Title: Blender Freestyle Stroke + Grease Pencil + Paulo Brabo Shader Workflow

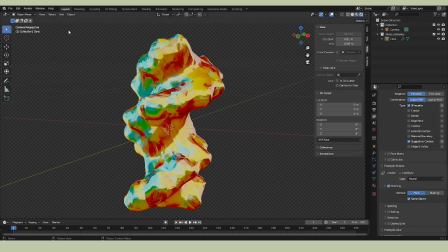(13:13)
And I think I wanted a little bit more detail, like showing where the ridges are, so I added in a suggestive contour thing, and you know, it's a little funky, it's fine, but a little bit too jagged for my taste,
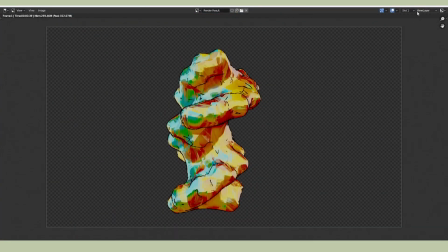(13:25)
so adding a Bezier curve modifier to smooth those jagged edges out a bit.
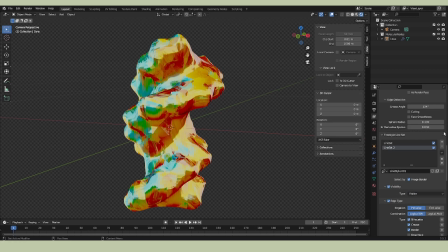(13:34)
And just to further add a bit more shape to this little DNA bit, I'm going to add in another freestyle stroke thing by selecting the plus button and making sure that it applies only to the external contour. And for the geometry, making sure that I select the calligraphy option so that it gives like a nice kind
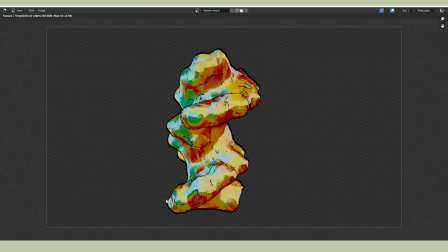(13:52)
of varied pencil stroke or pen stroke look to it.
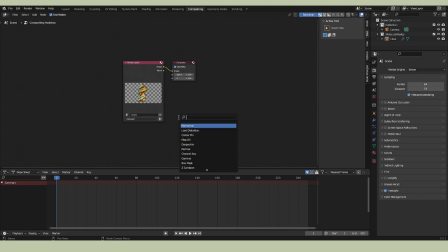(13:56)
So now I'm just going to move on to really quick compositing.
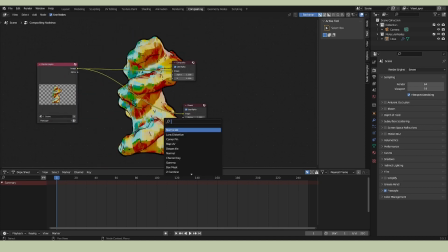(14:03)
Yeah, I don't really do much in terms of these, just basically adding like a color to the background.
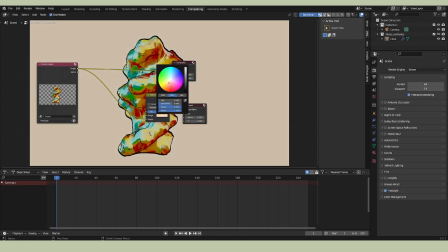(14:09)
And pro tip for any science artists out there, try not to use like pure white as a background because it is very jarring to the eyes, and yeah,
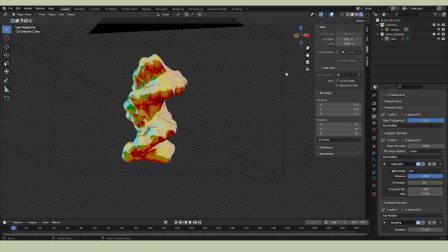(14:21)
it's just kind of harsh, so make it a bit more friendly to the viewer by choosing an off-white or something like that.
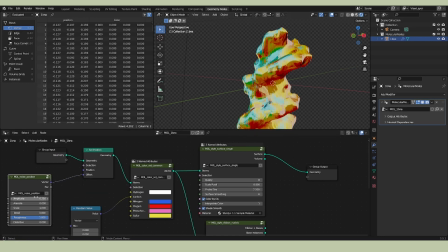(14:29)
Now you could kind of conclude the tutorial / overview from here for science visualization, but I wanted to animate this DNA bit a little bit, so adding in a set position node and then one of those
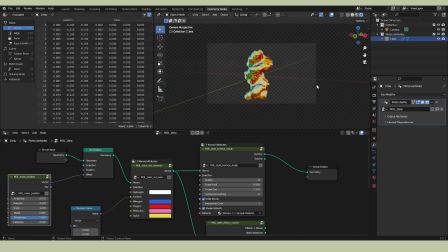(14:44)
random noise by position nodes that is included within the molecular pack.
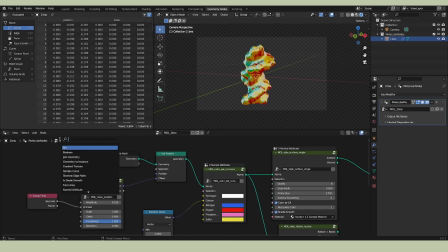(14:51)
And just making sure that the amplitude value is very low so that it doesn't look like way too wiggly and crazy looking,
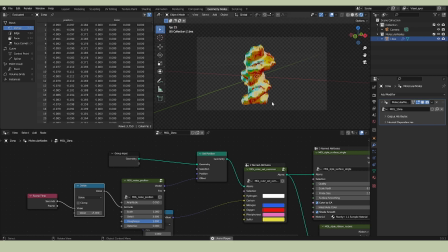(14:59)
and having it animate by seconds of the animation,
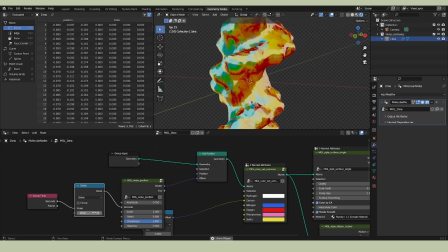(15:03)
and put in a math node to just adjust how quickly that changes over time.
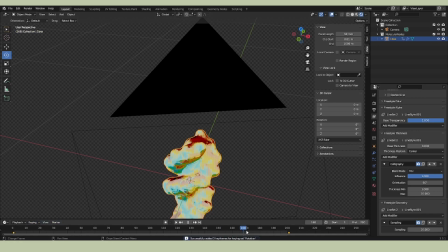(15:12)
and I do want to showcase how this can present itself in 3D space. So just gonna add in a couple of rotation frames, just a really easy, simple spin around
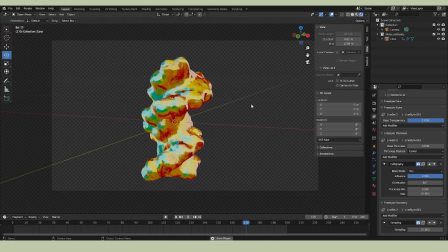(15:29)
360, just to show off how this shader looks from all points of view here.
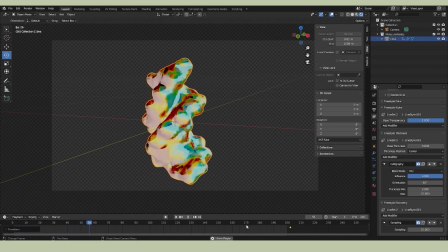Now that that's all set up, just render one frame of it just to make sure it looks good, and yeah, looks great.
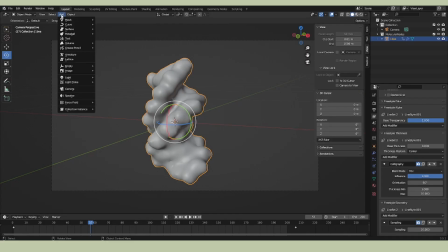(15:59)
Move on to the next part, and for me, here, it's going to be adding in a grease pencil thing. So add in a grease pencil empty stroke, and make sure when you do that, that
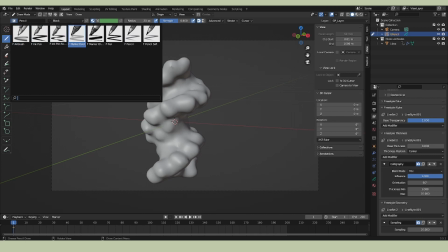(16:13)
stroke frame is at the very beginning of the animation, unless you want to, like, you know, add it in partway through.
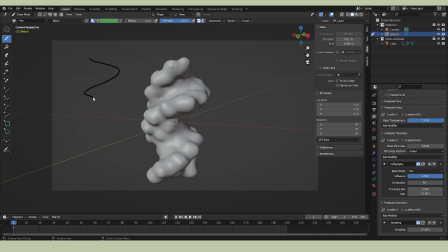(16:21)
Navigate over to the draw section and change your pen settings or your pencil settings as need be. And as like a personal aside, I feel like grease pencil has a lot of potential for science communication,
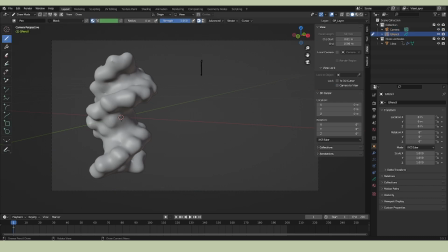(16:35)
just because not only does it work like within 2D, like just regular traditional animation, but it also works within a 3D space. So I don't really explore it too much here, but you can move around the camera to see that there is some dimensionality to each of these strokes here.
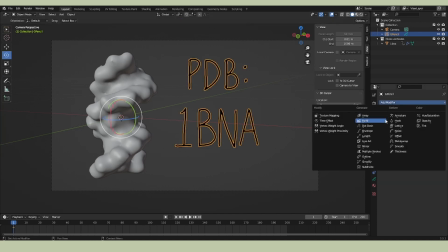(16:54)
So after I add in my label here, I'm going to add in a modifier off to the side and just add a little bit of like a set position / noise modifier,
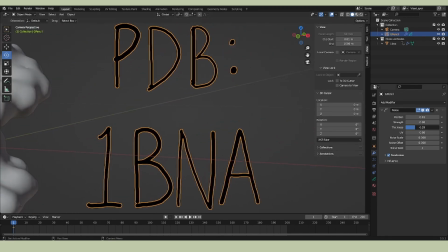(17:05)
changing how the thickness varies over time.
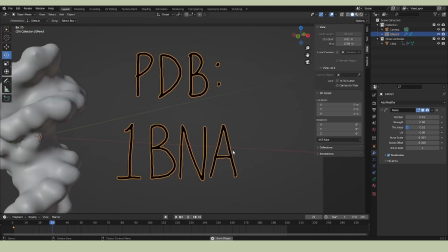(17:09)
You can see you can have like a lot of variation there, and changing the amount of noise that occurs with each frame.